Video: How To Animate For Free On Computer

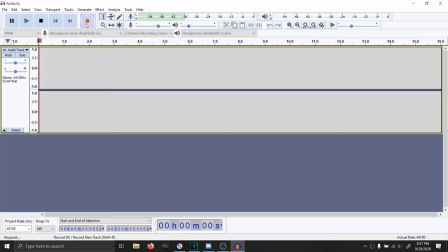[4:07]
And for this animation, I'm going to be animating my character saying, "Hello there, I'm Metro Animates."
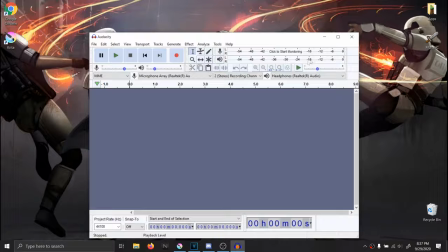[4:14]
You can record this in any program you want, but I recommend Audacity, which is completely free and has everything you need to edit and record.
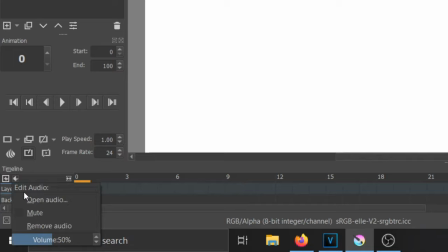[4:22]
To import the audio to your project, click on the little button on the bottom left corner and click on Open Audio and locate the audio file.
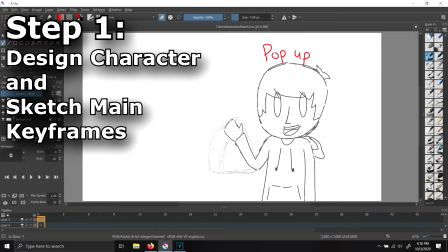[4:30]
Sketching your character in animation frames. Now step one to animating is sketching out the main keyframes and design of your character.
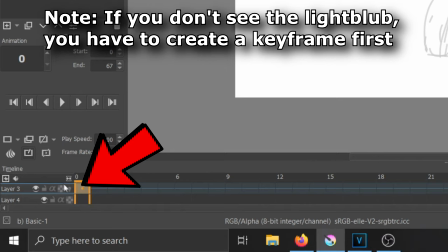[4:39]
First step, turn on onion skin by pressing on this little light bulb next to the timeline.
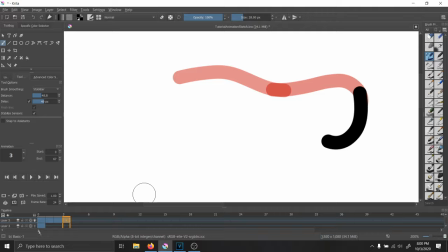[4:44]
This allows you to see what you've drawn before and after your current keyframe.
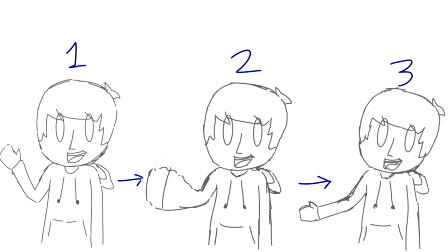[4:49]
For my animation, I want my character to pop up and wave, "Hello."
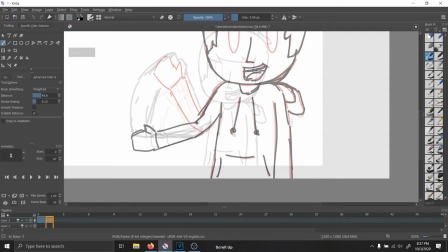[4:53]
Here I made a quick little time lapse of me sketching out my character. For the frames where my character pops up,
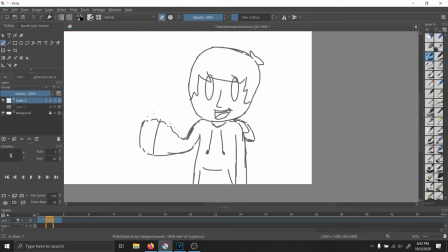[4:59]
I use the transform tool to move my character down, and on the next frame,
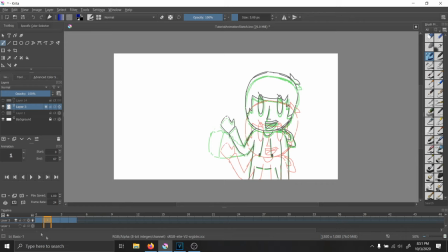[5:04]
I stretch him out a little before he sits in his resting position, to give him a little bit of a bounce.
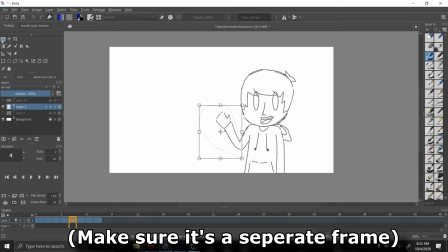[5:10]
Also, for the arm, when it starts to move, I use the lasso tool and the transform tool to give it a smoother transition before the in-between frame.
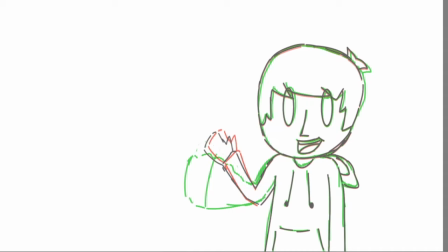[5:18]
For the in-between for the arm, I decided to give it a bit of a smear to make it seem a little smoother.
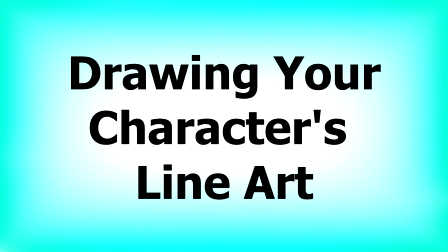[5:24]
For a little more character, I'll add a bit of head movement when he waves.
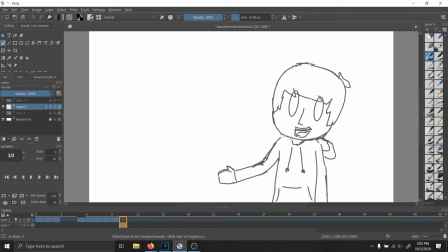[5:29]
Drawing your character's line art. The next step is drawing your line art to your sketched animation, so create a new layer for your line art. In fact, I would recommend creating two separate layers for the animated arm and head movement so we don't have to redraw the body every frame or worry about trying to erase the arms and head.
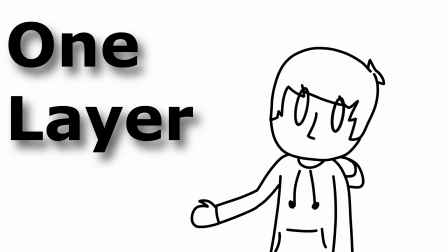[5:49]
Here's an example of animation with and without using multiple layers.
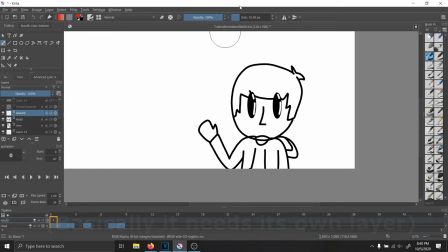[5:55]
Remember, you can use the transform tool to give a little extra bounce and life by doing a little stretching, skewing, or rotating. If you plan on lip syncing your character, I would recommend not drawing the mouth for now.
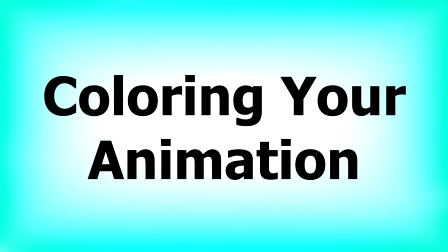[6:07]
Otherwise, it'll be a lot of extra work of copying frames, erasing, and redrawing.
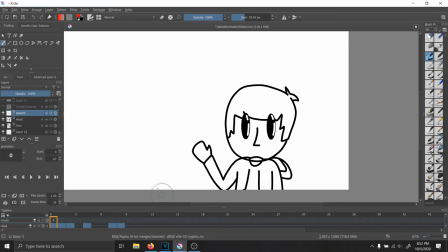[6:13]
Coloring your animations.
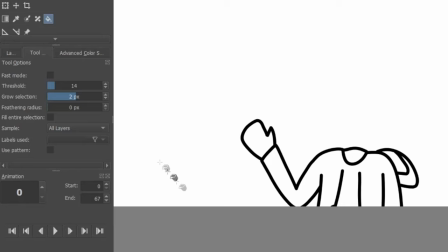[6:14]
For quickly coloring your animations in Krita, make a new layer and place it underneath the line art layers using the up and down arrow buttons.
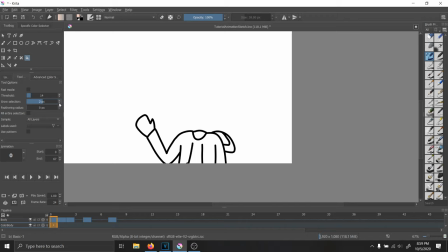[6:23]
You can take the fill tool and go to tool options and turn up the grow selection to 2 or 3.
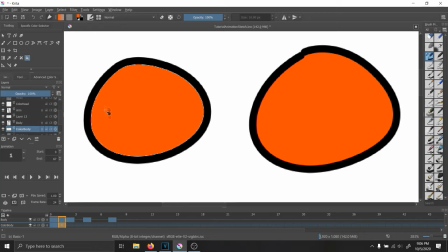[6:29]
Now just click inside your line art and it'll fill right in. If you didn't turn up the grow selection, it will turn out like this, because Krita is a bitmap program and uses pixels, not vector lines.
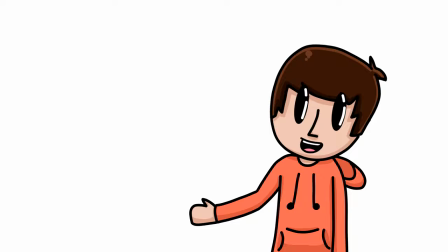[6:41]
For more complex animations, you can also use another separate layer for shading.
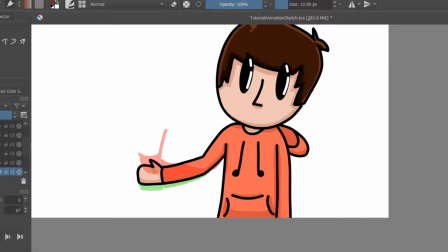[6:46]
That way you can use the onion skin to keep things more consistent. Lip syncing your character.
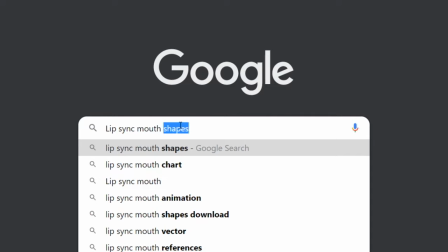[6:53]
To create lip sync, I'd recommend first Googling a good mouth chart example.
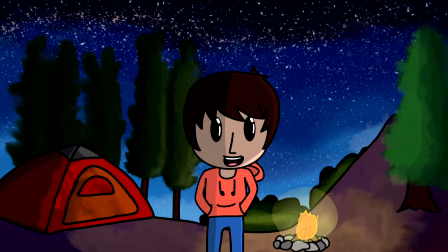[6:58]
For this tutorial, I'll show you the mouths I use. Now, if you want smooth looking lip sync,
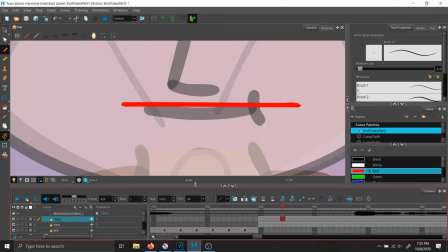[7:03]
the two biggest tips I have are keep each mouth the same style and keep the top lip consistently in the same place on your character.
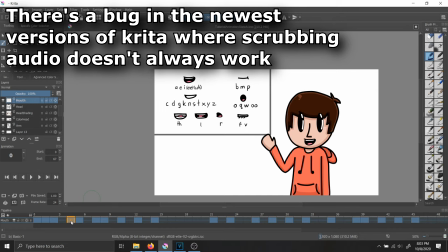[7:11]
Now you want to scrub over your audio and match the correct mouth to the sound.
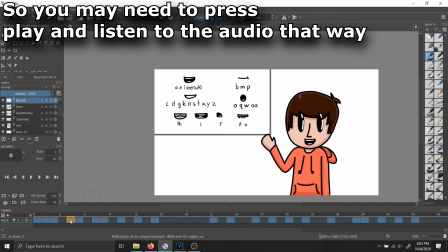[7:16]
Like the first sound is a h and eh sound, which is an open mouth, and then it's an ol sound, which has the tongue to the roof of the mouth, and so on.
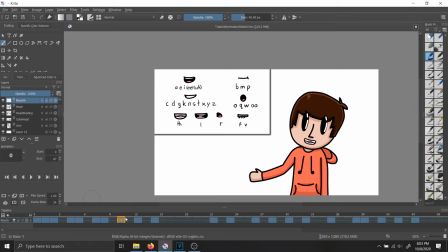[7:27]
This may seem hard at first, but the more practice you have, the more efficient you will become at lip sync.
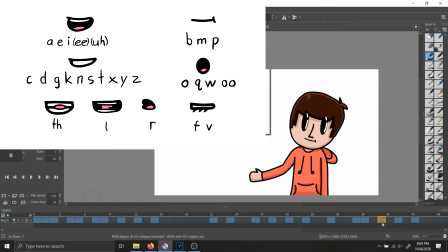[7:34]
If you don't feel comfortable just doing it by ear, then make or use a lip sync mouth chart.
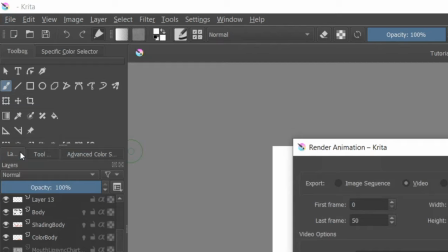[7:41]
Rendering and sharing. Now to turn your animation into MP4, go up to File, go up to Render Animation, and go to the Video tab.
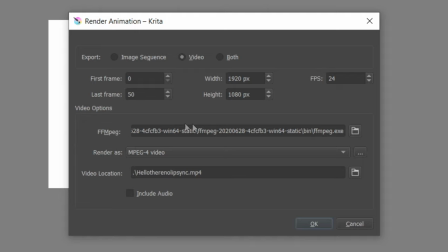[7:51]
You'll see it wants a program called FFMPEG to render your video. So go into the description and find the link and download the latest build for your operating system.
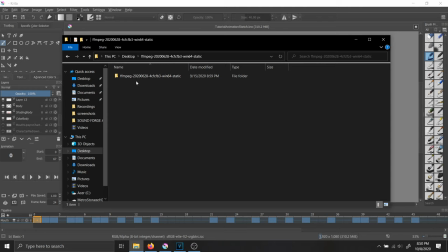[8:01]
Save this file to a place where it won't get deleted. Once you download and unzip the folder, click onto the folder and find the FFMPEG.exe file. This is the only file you'll need, so if you want, you can delete the other files that comes with it.